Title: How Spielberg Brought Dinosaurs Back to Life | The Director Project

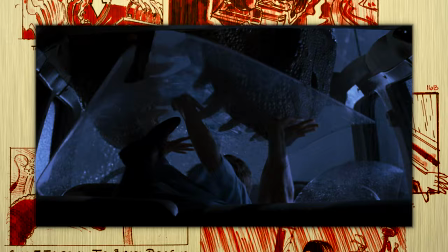16:27 The point of view from within the vehicles is brilliant. And then they drop a literal 13,000 pound T-Rex through the glass ceiling as two children fight it off.
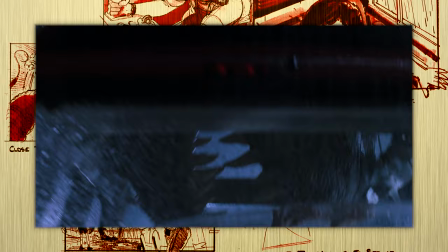16:36 The kids briefly steal the scene from her with their visceral screams. I wouldn't be surprised if an entire generation of kids suddenly developed claustrophobia from this moment.
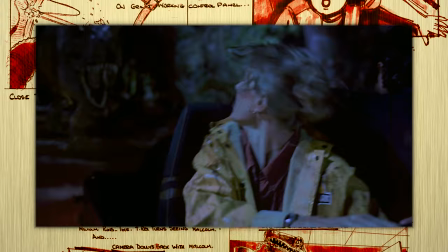16:45 Ugh, this captures me every time. It's so good.
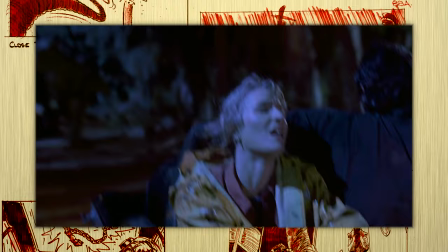16:48 Also, did you know that for this chase sequence, it reportedly took ILM 12 hours to render each and every frame?
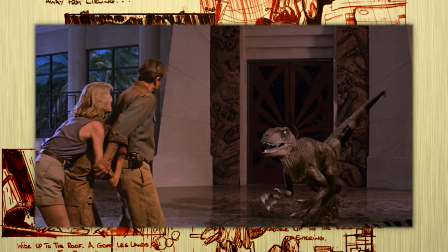16:55 Spielberg was so impressed with the T-Rex, claiming it was the star of the film, that he decided to rewrite the end of the film and bring the T-Rex back to finish off the raptors.
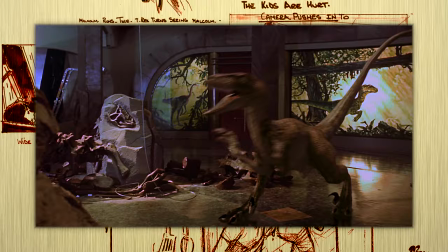17:03 This aided in his goal of making the dinosaurs more beasts of instinct than beasts of vengeance.
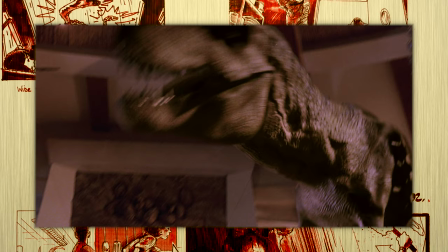17:09 The climax is all CGI, and the camera movement really helps hide certain limitations, like this single frame where the velociraptor simply disappears during the render.
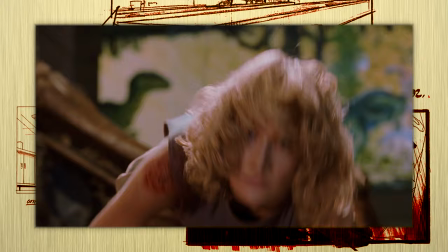17:18 All of this is well and good. The animatronics are groundbreaking. The computer-generated imagery is beyond anything that's come before.
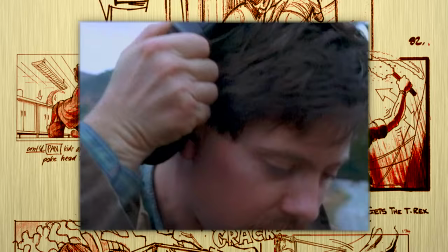17:24 The acting opposite the dinosaurs brings these creatures to life, but none of it would have worked had it not been for the post-production team over at Skywalker Sound.
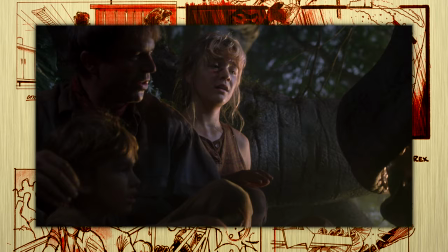17:32 Spielberg wanted the audience to register the dinosaurs as being believable animals, so they used a mix of animal noises to bring the dinosaurs to life.
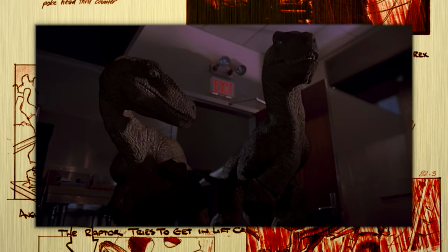17:40 The T-Rex growls and roars were layered together from elephant, alligator, penguin, tiger, and dog sounds.
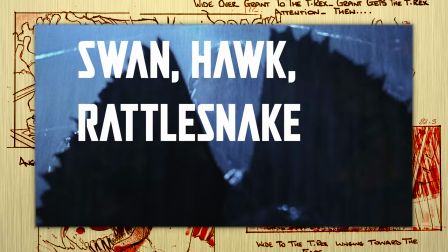17:46 The raptor calls were made with dolphins, cranes, horses, and geese sounds. The spitter was given swan, hawk, rattlesnake, and howler monkey sounds.
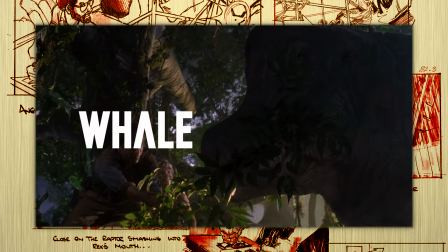17:54 You can clearly hear the whale sounds of the brachiosaur, mixed with stretched out donkey calls.
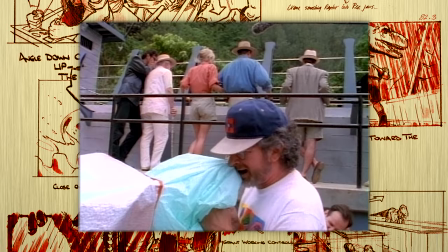17:59 And because the cast couldn't actually hear the sounds while they were acting, Spielberg was known to provide the actors with the occasional growl to react to.
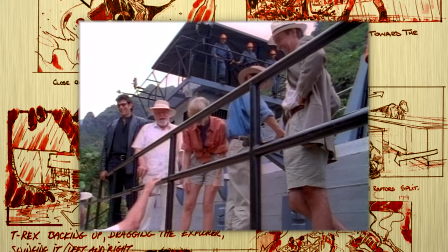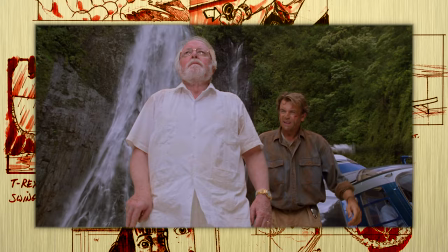18:14 In prep for this video, I was continuously amazed by not only the constant innovations being done for the production of the movie,
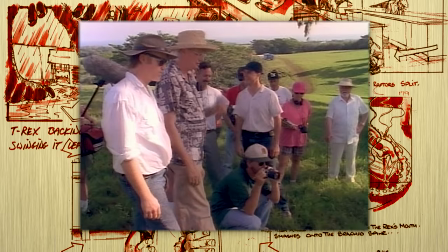18:21 but also by the sheer amount of talent that Spielberg surrounded himself with for the making of Jurassic Park.
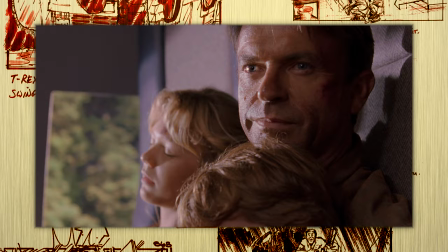18:26 If it takes a village to raise a child, what does it take to raise dinosaurs from extinction?
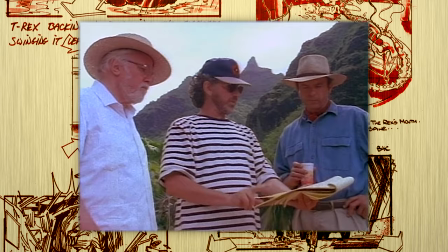18:30 Apparently, the best talent in the industry. And that is how Spielberg brought dinosaurs back to life.
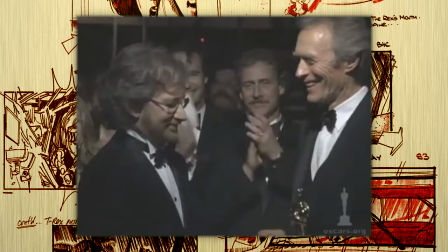18:37 He accomplished something many would have previously thought impossible. The film would go on to be the highest grossing movie ever, at least until the Titanic sunk five years later.
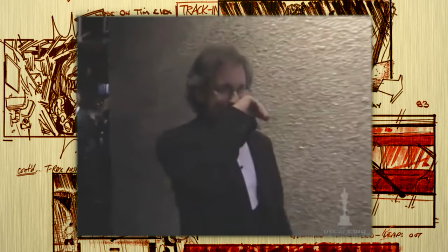18:46 This would be the first and only year Spielberg would ever win the Academy Award for Best Picture.
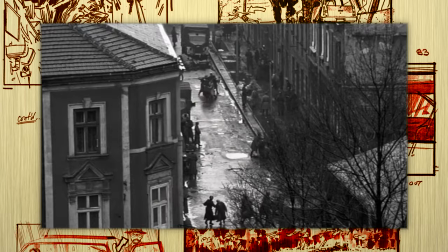18:51 Well, he actually won it for Schindler's List, which blows my mind. How does one person direct the best picture and the highest grossing film ever in the same year?
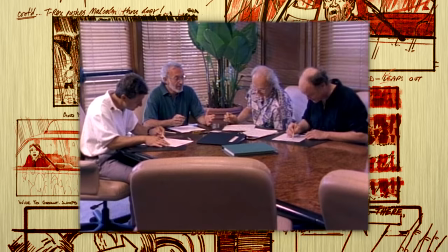19:00 It's an incredible feat. But really, it took more than just Spielberg to make this film a success. The Academy would go on to recognize the work that they had all put in to the visual effects.
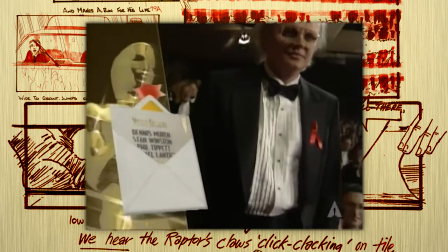19:09 And the Oscar goes to Dennis Murren, Stan Winston, Bill Tippett, and Michael Lanteri for Jurassic Park!
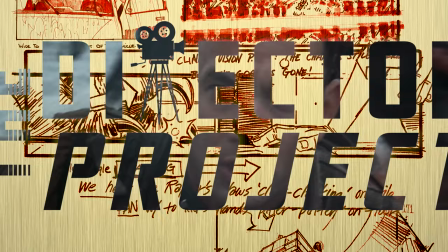19:17 If 1993 is anything to go by, it's clear Spielberg is no one-trick pony.
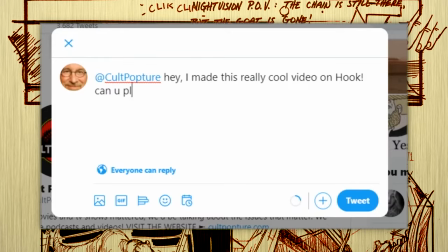19:22 Please go and watch some of the other wonderful videos here in the Director Project. If you'd like to contribute a video of your own to the playlist, be sure to tweet your video to Colt Popcher.
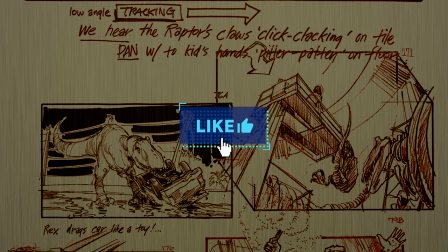19:31 I hope you enjoyed the video and learned something new about Jurassic Park and Spielberg, and if you have, we hope we've earned your subscription.
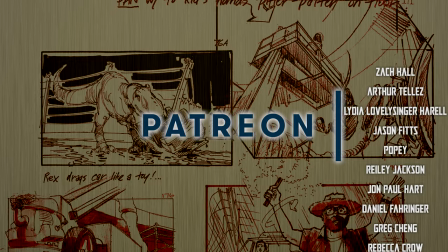19:38 If not, I guess we'll have to settle for your like. A huge thanks as always goes out to our Patrons, who make long-form content like this possible.
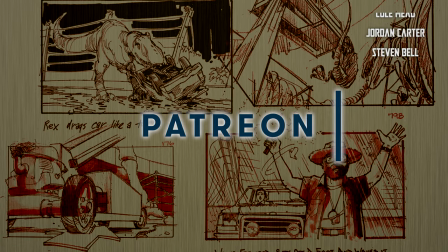19:45 Be sure to click the Director Project playlist for more spiels on Spielberg from other great creators. Have a good one.